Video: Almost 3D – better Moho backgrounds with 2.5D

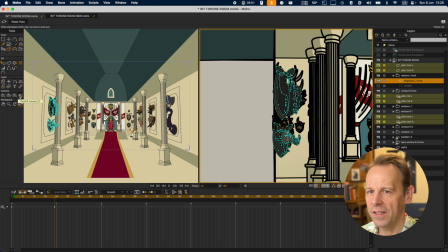[24:40]
And if I would say I'd rotate the camera here, yeah,
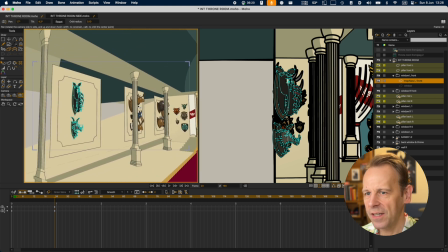[24:45]
do a camera swipe, a real camera swipe, stuff starts to look really, really weird.
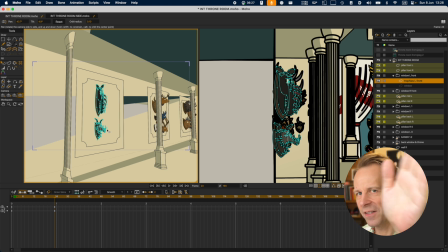[24:50]
You know, you can see here it feels like a flat carton, paper carton thing that's just sticking out the wall, and it has no depth. You can see that. So you don't really want to do swipes like that. A little bit maybe, yeah.
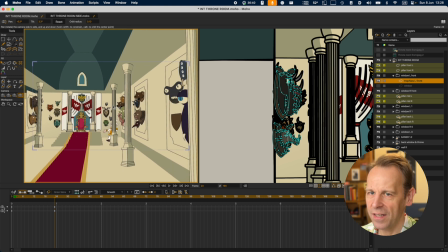[25:04]
You can go at a tiny bit of an angle like this, a little bit like this, but generally I'd say don't do this.
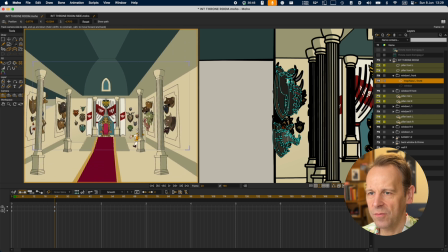[25:10]
Rather do dollies sideways and do a little bit of a Z-axis stuff.
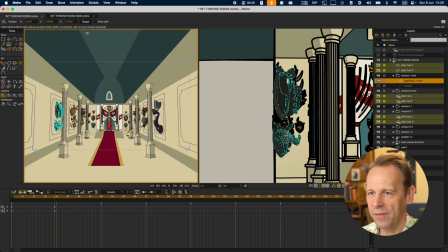[25:15]
That should work fine. Everything else, don't.
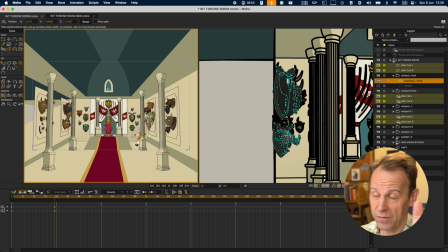[25:18]
Another thing is, of course, if I do dolly and if I do swipes, the roof will completely fall apart because this roof is not 3D. It's not at all 3D.
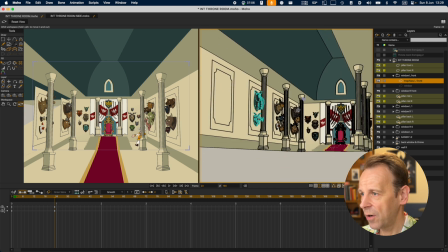[25:29]
So what I've done is like the whole idea is that there is kind of a hole in the ceiling, and then you have this roof thing on top.
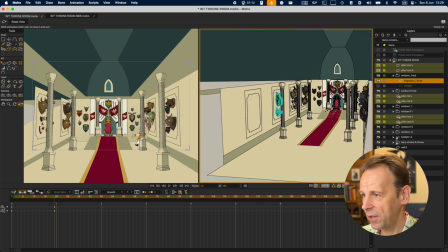[25:36]
And what it is in reality is actually I have a hole in the ceiling. That is right.
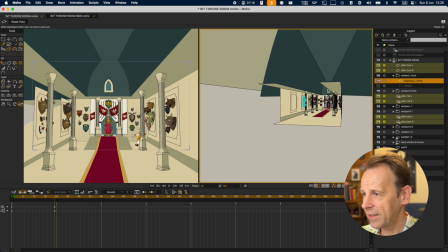[25:41]
And behind I have this flat, huge. It's just, as you can see, it's just flat.
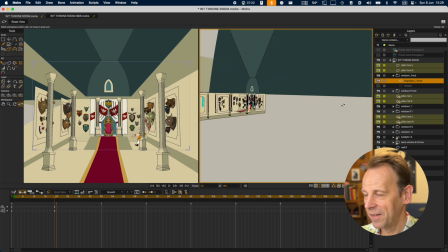[25:45]
It's a flat, huge thing that gives you the illusion of an arched roof, but it isn't.
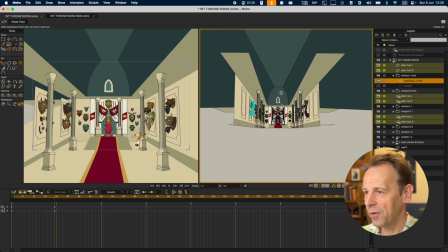[25:52]
It's just flat. But it's so huge that if you look through that hole in the ceiling, you know, you just think like, oh yeah, that's kind of a.
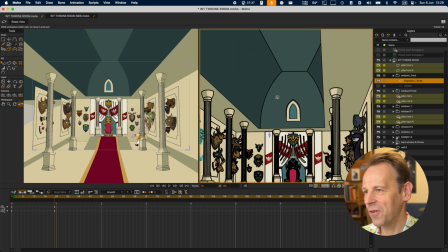[26:00]
You can already see here, like with the perspective, that it doesn't work. That's wrong. I mean, that part should move the same way as the hole.
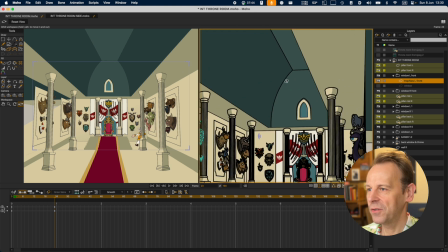[26:08]
It's a rectangle, but I'm never going to do this kind of camera work much anyway in this shot.
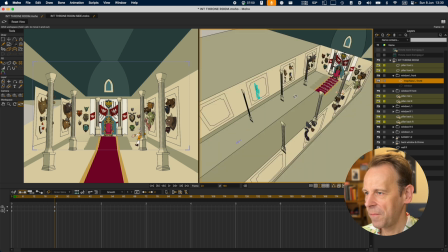[26:13]
All I'm going to do is maybe, whoops, maybe a tiny, not really much.
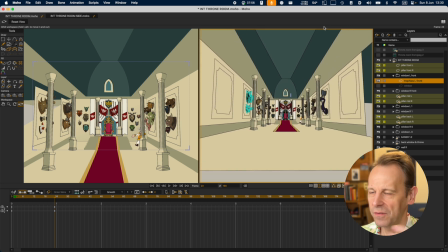[26:20]
So then, you know, again, I'm not going to do camera swipes.
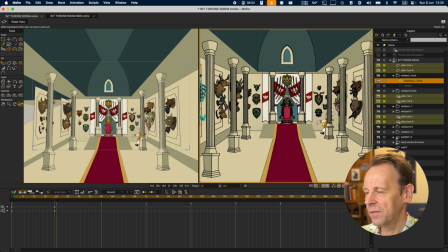[26:26]
So for the most part, if you have something like this, you don't even see the top part much. You will not notice it, and you will not be bothered by it. These are the limitations.
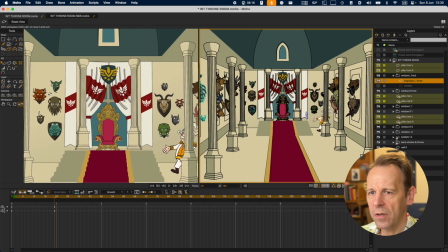[26:40]
Yeah, so these are sticked out. And the trophies at the back, of course, are just flat on the wall. Same level as the back wall. So there's the back window, the throne, the whole thing here is just one flat thing. You might wonder about the steps, what happens with the steps.
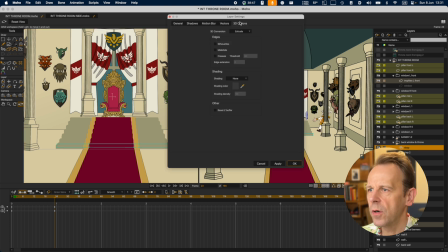[26:54]
So initially, all those steps were flat shapes.
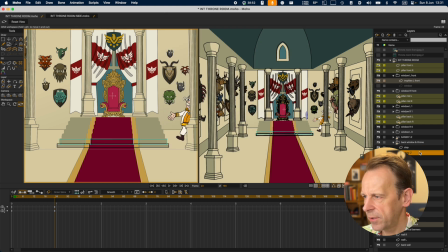[27:02]
Let me just do this for a second.
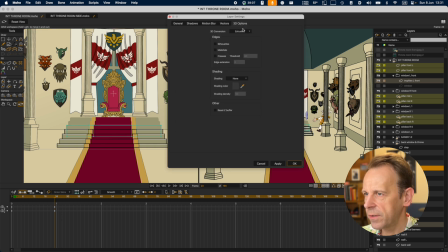[27:07]
So these were just flat shapes, and the frontmost steps were lower, and every step on top of it was actually just a flat shape that was higher. The reason for this is if they were all the same height and I just moved them up,
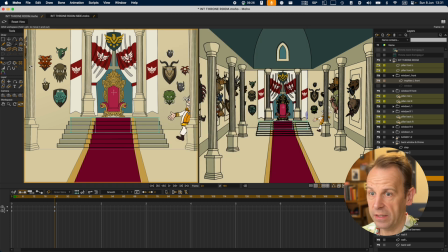[27:25]
you would see the gaps between the flat shapes floating mid-air, and you don't want that.
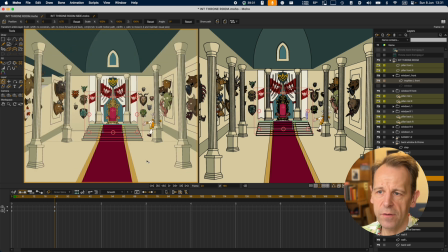[27:31]
So this just looked mostly, I first thought like, oh, this looks pretty much like a step. Yeah, that's fine. If like a stair, that's fine. It's going to work. And, oh, there's one more, sorry. But if you go into this view here, there were just a few things.
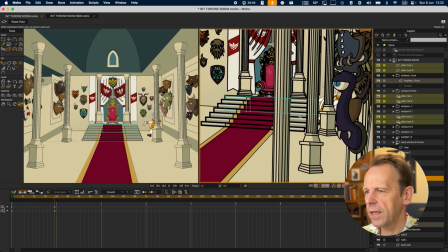[27:48]
It just, yeah, if you go a little bit from the side, it just has no volume. There's no perspective to it.
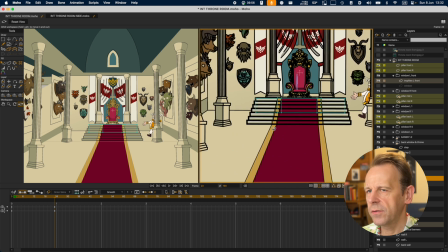[27:54]
So I eventually thought like, it might work for the front view, but as soon as I go into the side view, how the hell am I going to do this, right?
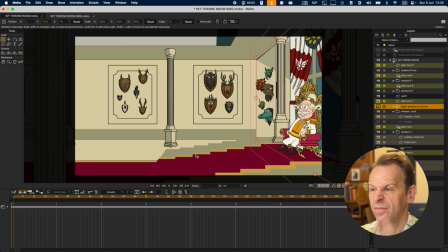[28:02]
Without any kind of actual 3D body there.
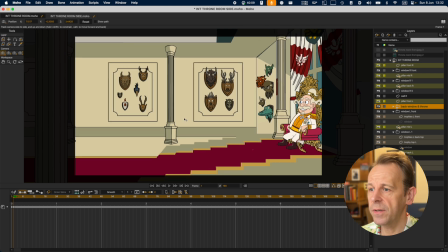[28:08]
Because that perspective is difficult. And as soon as you move the camera even the slightest bit, you know, the perspective is going to move radically, massively.
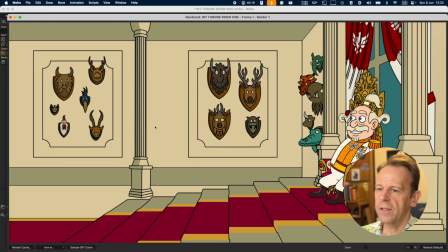[28:15]
And if you render this out, actually it doesn't look that bad. And so having these, I still have to fix this a bit because the shape is kind of weird.
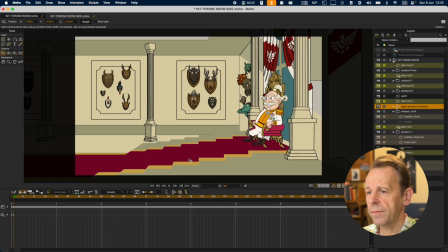[28:21]
I don't know why this happens. I figured, yeah, it has to be 3D or nothing. Or I can just forget the whole side view entirely.
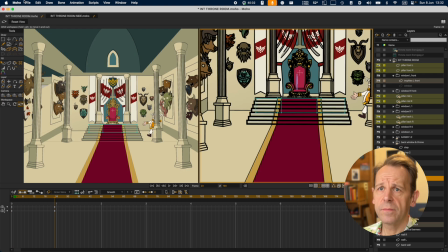[28:32]
So what I did was, might want to just go revert,
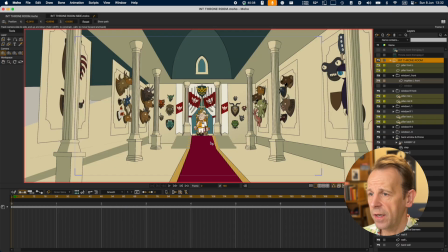[28:38]
so reload the previous thing, and I used this extrude function which it has.